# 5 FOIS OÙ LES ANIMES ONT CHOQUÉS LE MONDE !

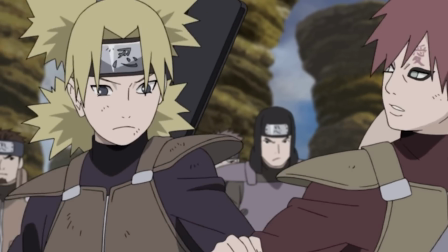3:16 Il y a pourtant des Kage, Naruto et d'autres ninjas illustres dans les rangs Et pourtant la situation semble désavantageuse pour eux Puis ça y est,
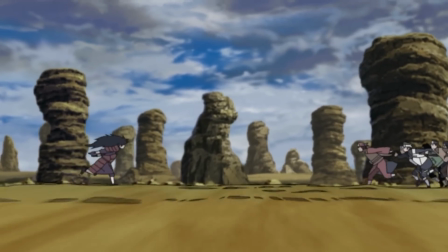3:24 il est l'heure d'affronter son destin Et l'alliance ninja charge un seul homme Ou devrais-je dire un démon Rien que ce plan Madara qui
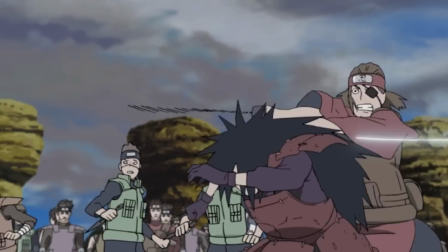3:32 continue son chemin Faisant voltiger tous ses insectes Aucun jutsu Rien que des coups Une chorégraphie parfaite Un Sharingan qui ne laisse aucune
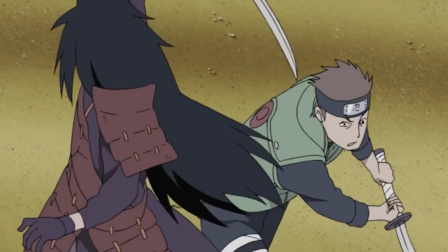3:41 faille Ils ont beau attaquer en même temps Rien n'y fait Aucun point faible n'est trouvé L'OST est sombre Et étouffé par le bruit des impacts Des cris Des
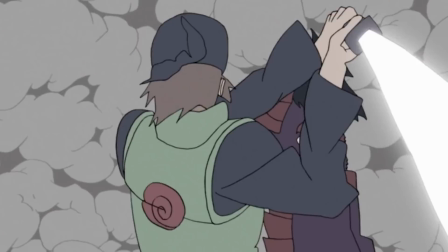3:50 lames qui se brisent, rien que le découpage Regardez ce plan,
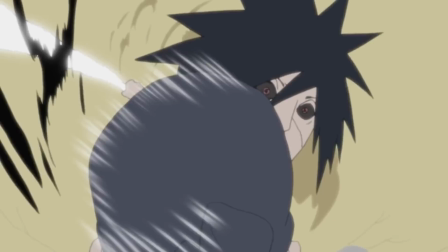3:54 on sent la supériorité de Madara Un seul homme réduisant à néant une armée entière Puis le voilà,
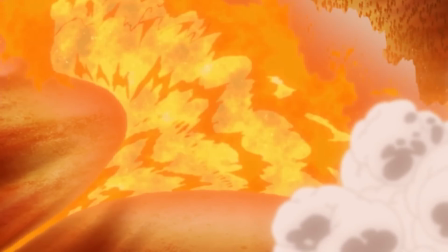4:00 le premier jutsu du démon Qui force les jutsu de dizaines d'autres ninjas pour le stopper Puis un véritable carnage a lieu dans le brouillard
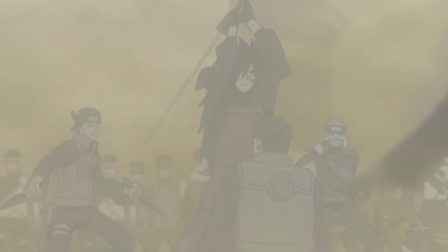4:07 de guerre Rien n'y fait, c'est une véritable catastrophe naturelle Les Kage s'en mêlent et force Madara à utiliser son impressionnant Susanoo Mais ce n'est pas assez,
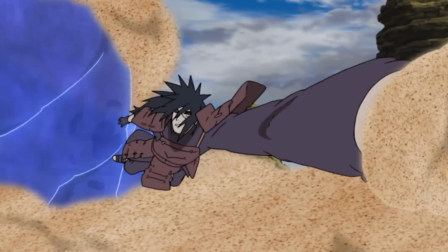4:16 il arrive à se faire surprendre On se dit que le monstre peut être vaincu Mais non, le ringan fait son apparition Et avec lui, une technique qui glacera le sang de tous les ninjas présents Leur regard espirait la résiliation Il était
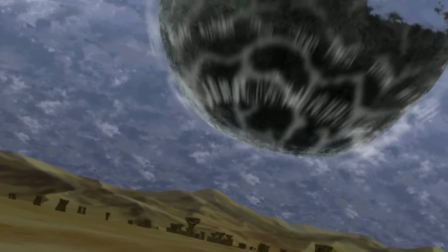4:29 bien trop fort pour eux Alors que les ninjas tentent de fuir Le Tsushikage tente de stopper l'écrasante attaque de Madara Avec l'aide de Gaara Et ils
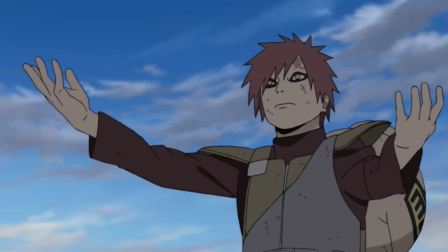4:38 y parviendront Les ninjas se réjouissent Mais ce plan,
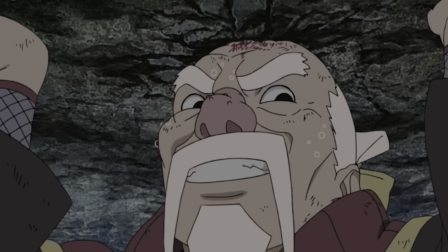4:40 cette succession de plans En comprend directement la supercherie Une deuxième météorite s'abat sur la première
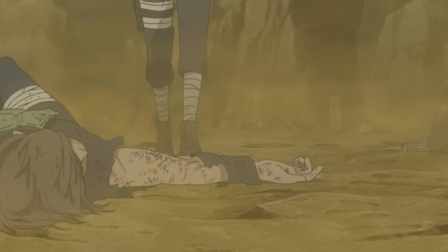4:47 anéantissant des milliers de vies et laissant des spectateurs bouche bée devant la toute puissance de Madara Uchiwa.
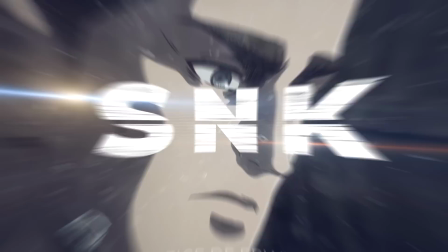4:55 Le sacrifice de Erwin Smith On se retrouve à la saison 3 de SNK.
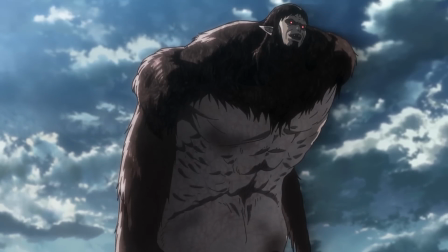5:00 Le bataillon d'exploration font face aux titans bestiales, aux titans cuirassés et aux titans colossales.
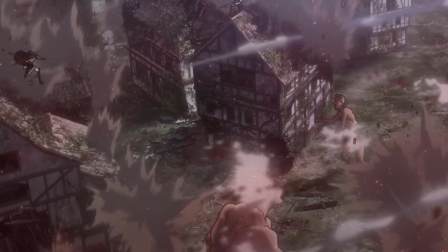5:06 La situation est critique, impossible pour les hommes d'Erwin d'atteindre le titan bestial qui joue la distance tout en massacrant le bataillon de loin.
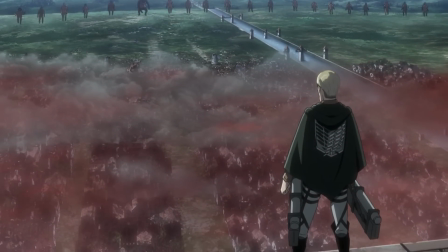5:14 On se demande alors comment le commandant peut à nouveau nous sortir d'une situation aussi désespérante.
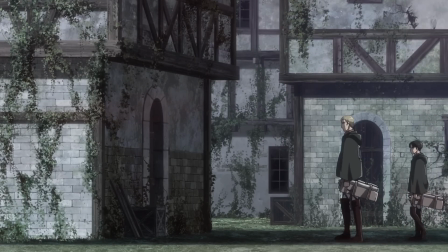5:19 On le retrouve en train de discuter en privé avec Levi. On apprend qu'il souhaite alors sacrifier les jeunes recrues à l'aide d'un discours bien senti.
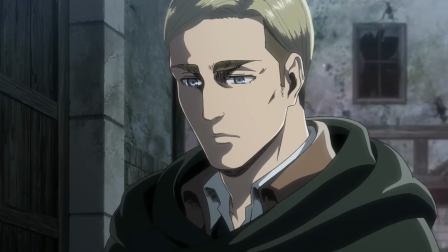5:27 Mais il est conscient que s'il ne mène pas l'assaut, alors jamais ils ne le suivront. Mais en disant ses paroles pour la première fois, on voit le commandant tomber le masque.
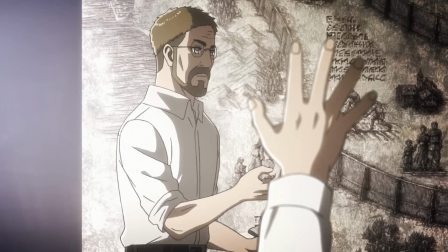5:35 Lui qui est si près de la vérité, celle qu'il a cherché toute sa vie, risque de mourir sans jamais l'obtenir.
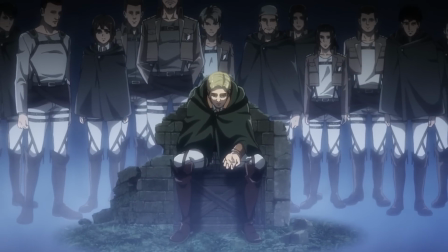5:41 Tout ce qu'il a fait jusque là, toutes ses vies sacrifiées, toutes les décisions déchirantes, c'était dans l'espoir de voir ce jour arriver, d'obtenir les réponses à ses questions.
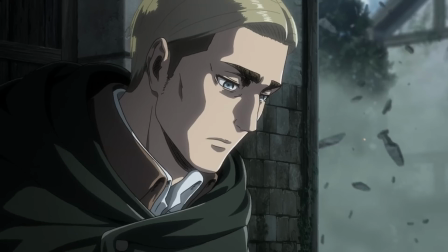5:50 Et maintenant qu'ils sont à portée de main, il doit y renoncer. Alors il demandera à Levi ce qu'il doit faire, et ce dernier prendra la décision à sa place.
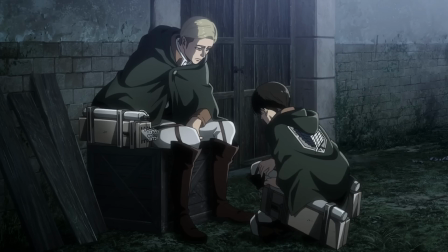5:59 Il doit abandonner son rêve et mourir aujourd'hui, lui promettant qu'il tuera le titan bestial.
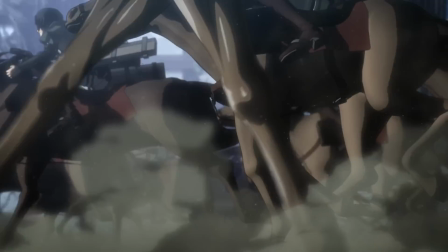6:04 Puis la discussion se termine sur un héroïne résigné. La charge est donnée, le son des galops, le cri des soldats, les ordres d'Héroïne.
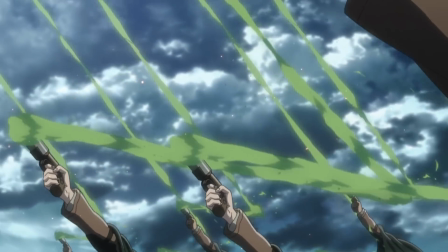6:12 L'OSD se lance, on comprend tout de suite qu'on s'apprête à vivre l'histoire. Héroïne, véritable leader, dirige l'assaut.
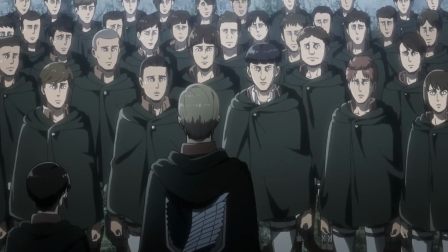6:19 Pendant que la cavalerie fait diversion, Levi contourne le titan. Puis un flashback, nous raconte comment Héroïne a pu convaincre tous ses hommes à courir après leur mort.
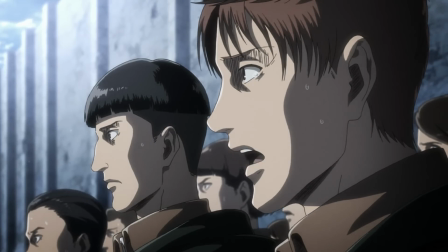6:28 Après que le commandant leur ait expliqué son plan, certains d'entre eux affirmeront que ça n'a aucun sens.
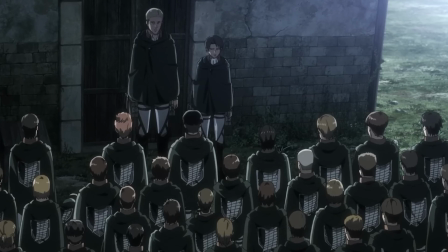6:34 La manière dont on meurt, même s'il faut désobéir aux ordres.
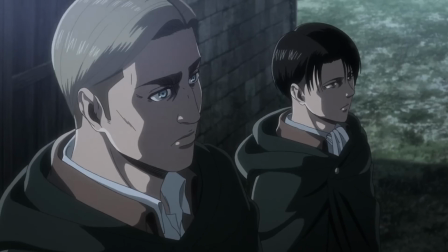6:37 Héroïne l'affirmera, ça n'a aucun sens Quel que soit leur rêve ou espoir Aussi heureuse qu'ait pu être leur existence Tout
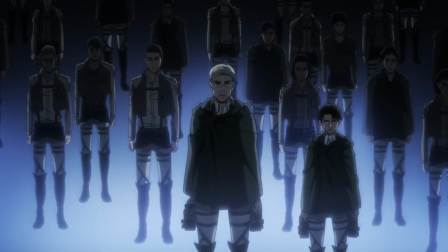6:44 le monde meurt un jour Mais la vie est-elle vaine pour autant Et tous leurs camarades morts au combat Leur vie n'a-t-elle eu aucune valeur ?
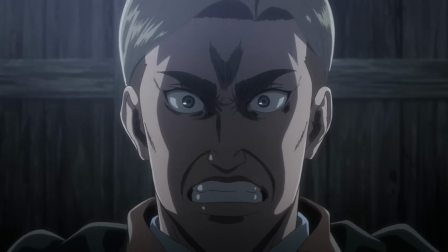6:50 Certainement pas C'est à eux d'empêcher qu'ils soient morts en vain Ces héros, victimes d'une fin tragique C'est à eux,
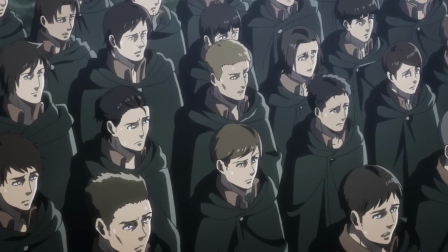6:57 les vivants De reprendre leur flambeau comme le feront leur successeur Une fois qu'ils
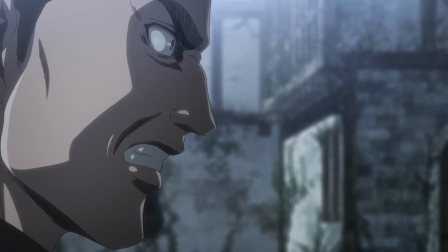7:01 mourront aussi C'est le seul moyen de se rebeller contre ce monde impitoyable Et
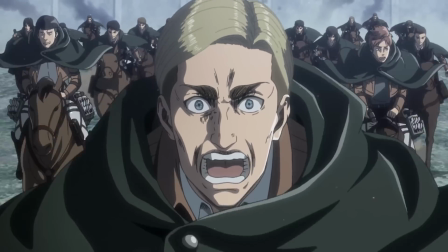7:06 là, les frissons sont au maximum. Erwin enrageant les soldats. L'OST, les plans, le travail du Seiyuu.
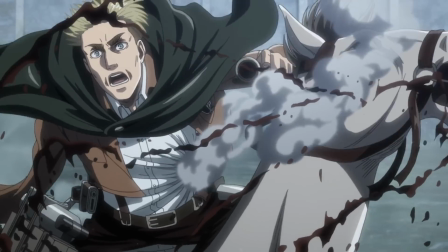7:13 Tout est légendaire. Les dernières paroles d'Erwin. Le sacrifice d'un héros qui ne cherchait que la vérité.
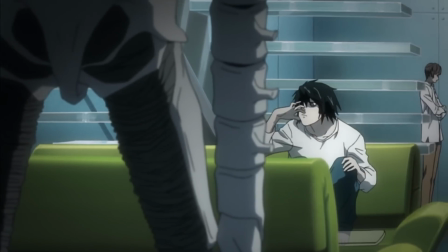7:20 La mort de Elle. Elle meurt à l'épisode 25 à l'âge de 25 ans.